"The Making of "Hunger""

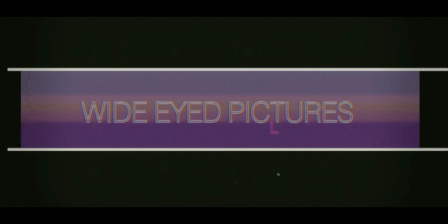But that's okay. I was going for a little bit of imperfection. I wanted to give it a sort of campy look. The hairs and stuff and whatnot. This title was something I made in Photoshop, and then I brought it into Final Cut, and just, the text was its own layer, and I just animated it from small to a little bit larger. I just animated the size of it. That's all I did. There is a filter over this whole thing, because again, I wanted it to be like film, and HD video can be extra sharp, almost too sharp. And it can look like video. So I softened the entire film. All the footage, everything is softened by about 2 pixels.
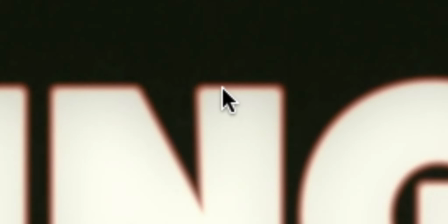I don't even know what you would call it, but if you really zoomed in on this, you can see there's no straight, harsh line. If you go to any film from the 80s, again, if it wasn't,
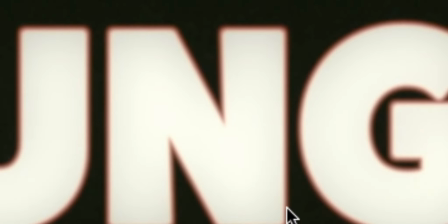I guess there were some low-budget films in the 80s that somehow used video titles. I don't know how they did that. They made titles in the computer and put it over footage that was scanned in from film,
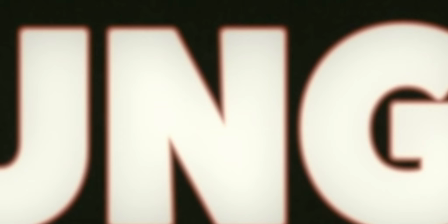so the film quality footage looks a little blurry, looks organic, but then the titles look extra harsh, and I always thought that was weird. But I wanted to go with like the original, like if you filmed your titles and then
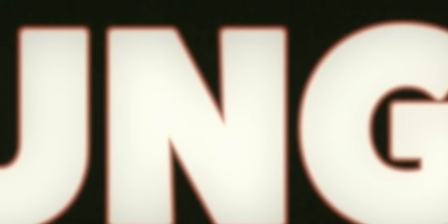put the two pieces of film on top of each other, so you can superimpose the filmed titles over the film footage. And so I wanted to make it look soft. So everything is soft here, but just a tiny bit. And yeah, so the font, I don't remember what the font was, but then I found teeth online, and I just resized them to fit here and here, and added some blood splatter effects, and actually chose to sort of a cutout too, so it just looks kind of gnarly, looks kind of gnarly. And the text, when I saw it, it kind of reminded me of the Jaws text, the very fat, blocky Jaws, and so again, that was something I was trying to do to bring about the 80s feel to it. And also the big chunky text allowed me to fit in some teeth fairly nicely. All of this music, by the way, is all from Artlist.
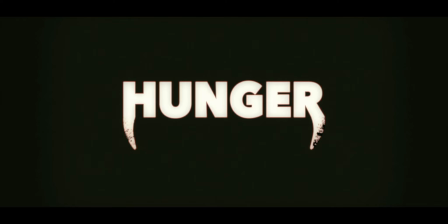For a while, I couldn't find any music that even sounded good at all, let alone music that sounded good and was at a fair price. And Artlist, check them out, artlist.io, I guess. You pay one fee, you go into their entire library, you can download as much as you want,
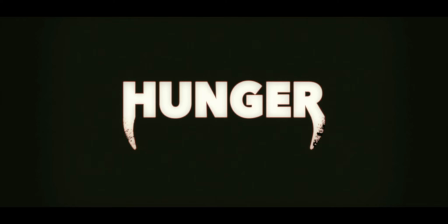and even if you unsubscribe, that music is yours for the keeping forever, which you can do whatever you want with. Do something non-commercial, you can do something commercial, you can use it for the internet, you can use it for television. You have indefinite rights to that particular music. The only thing you cannot do is sell the music yourself. You can make money off of your movies that use the music, but you can't, put all that music onto a CD yourself and sell it. So, my gosh, the 80s stuff that they had on here was incredible.
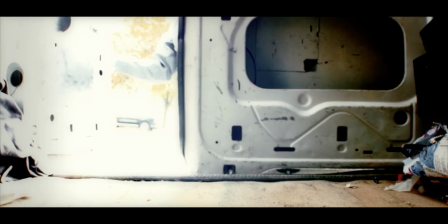All right, first shot of the film. We're finally at the first shot of the film. So the idea that I had here was that, spoiler alert, go watch the film if you haven't watched the film already, because I'm going to get into spoilers at the get-go here.
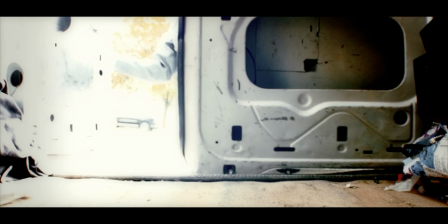The idea of this package, because it is coming from his dead wife, I wanted to hint at the idea that this package was coming from heaven.
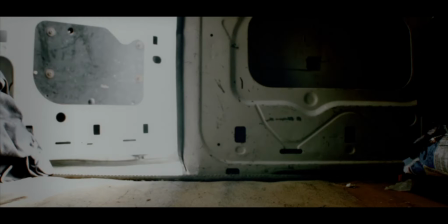So I also I did this in the other movie as well,
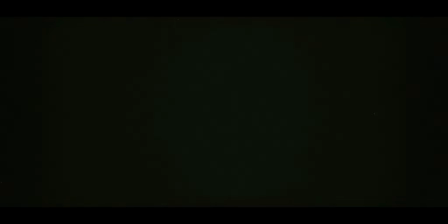a House Call, where we start black, and
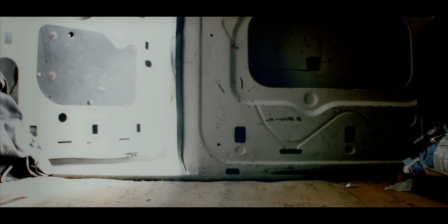instead of fading up to anything, the only reason that the image appears is because there's a light source that comes into frame.
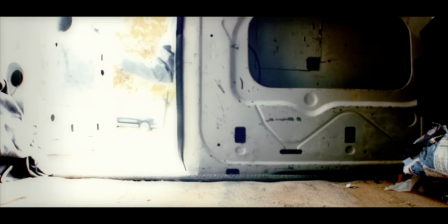So we're in a van that looks kind of scary.
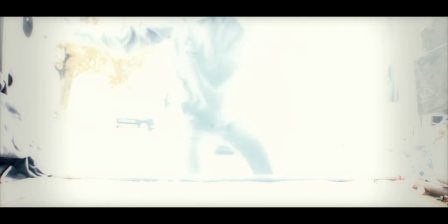That is actually a Postal Service jacket, a real Postal Service jacket that we got on eBay, but you don't see the Postal Service logo or anything, so I know it's illegal to just show the post office logo, but you can't see it.
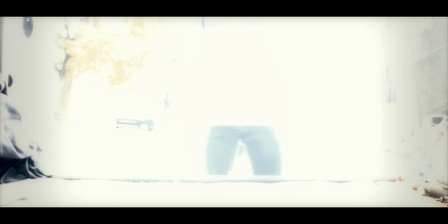So the reason this is so overexposed is, one, we didn't have enough money for practical reasons, we didn't have enough money to film, change all the cars and get a bunch of 80s cars in the background. The houses are pretty timeless in the background, so that could have been any year.
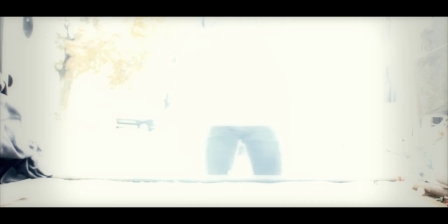But also the big main reason, the narrative reason for it being overblown, is I want to feel like this package is coming out of heaven,
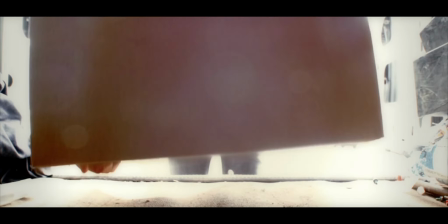because this radio is being delivered to this man from his deceased wife.
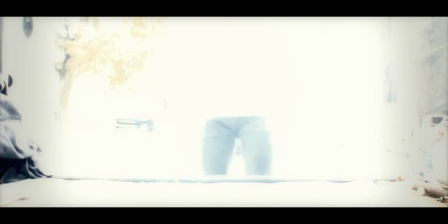So that was really the artistic narrative reason for why this box is coming out of such bright light.
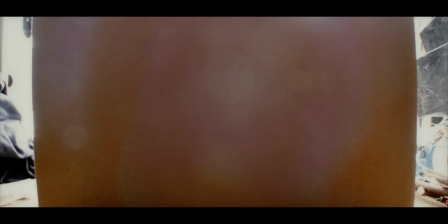It is to show that make it seem like it's coming from heaven.
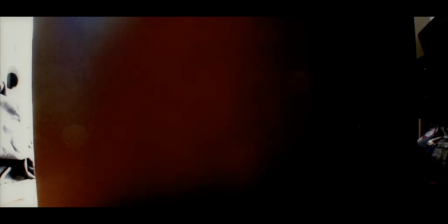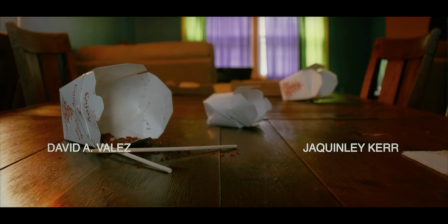When I came into the room, this was already set up like this. I guess Lisa set this up, or I don't know if they had anyone else kind of put this together, but I love the way they laid everything out. and I just pop my camera right there.
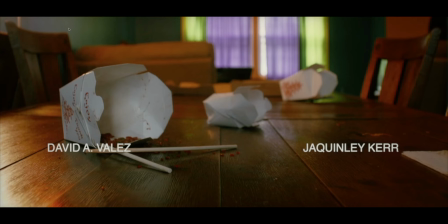We did move the chairs around. I did want to keep some balance, so this chair is here and this chair is here, and they were, if you actually were in the room, you would see that these chairs are not positioned in a way that like it would be
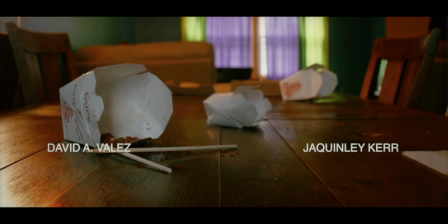comfortable to sit. It looks normal here, but we moved them all kinds of crazy around just so I could have 2 chairs on either side and balance it up a bit. Now, if you notice David and Jaquinley's name, watch very carefully their names.
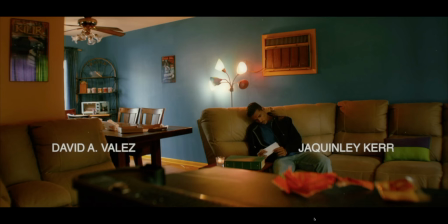It's subtle, but can you see that they are sliding inwards from their
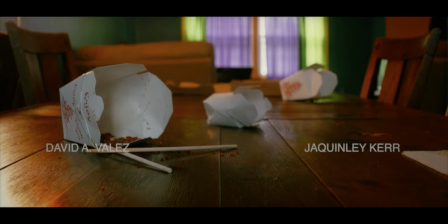from each of their edges, the outside edges, they slowly move towards each other. That is my subtle way of saying that these characters are coming together. I want to do something with the titles as well. I didn't want to go all out with the titles and do all sorts of crazy effects because I don't think that would match the campiness of the 80s style film.
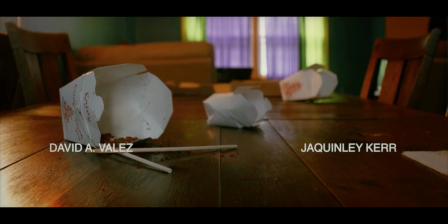But I still wanted to do something more than just have text on screen. I want something to happen with the text, whether it be the font or whether it be how the font is presented to you. I want to do something that can help tell the story. Like I said in previous
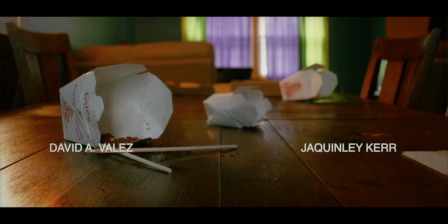commentaries, there's so many things that you can do with film: the lighting, the performances, the camera, the effects, the credits, the music. All of that are tools for you to be able to tell your story.
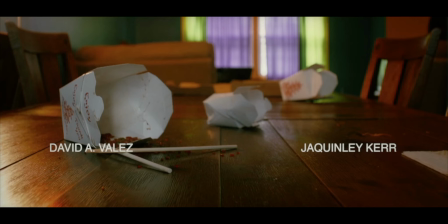And I'm not saying you're wrong if you just put text on the screen and just leave it at that. You're welcome to do it. You're welcome to not do it. That doesn't make you a better or worse filmmaker. I'm just saying that I like to take every opportunity I can to
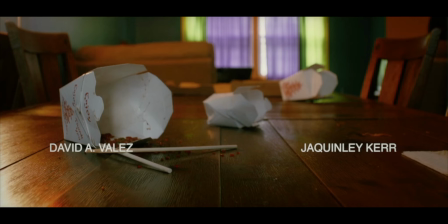tell the story with whatever tools that I have at my disposal. And if I'm able to control the text, the credits, and I can do something with that, then I will. So that's why I have these 2 names coming together, because these 2 are going to be reuniting.
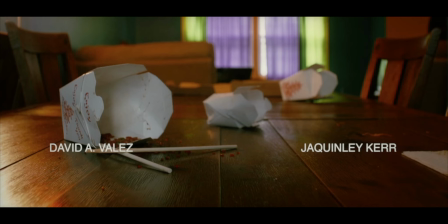And then I took that motif and I applied it to all the credits. So it's not just their name.
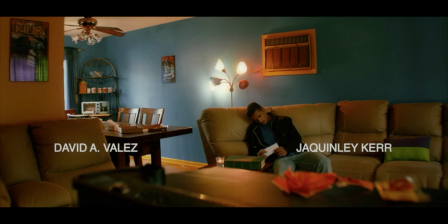I guess we'll also do here. So once again, I tried to compose the shot.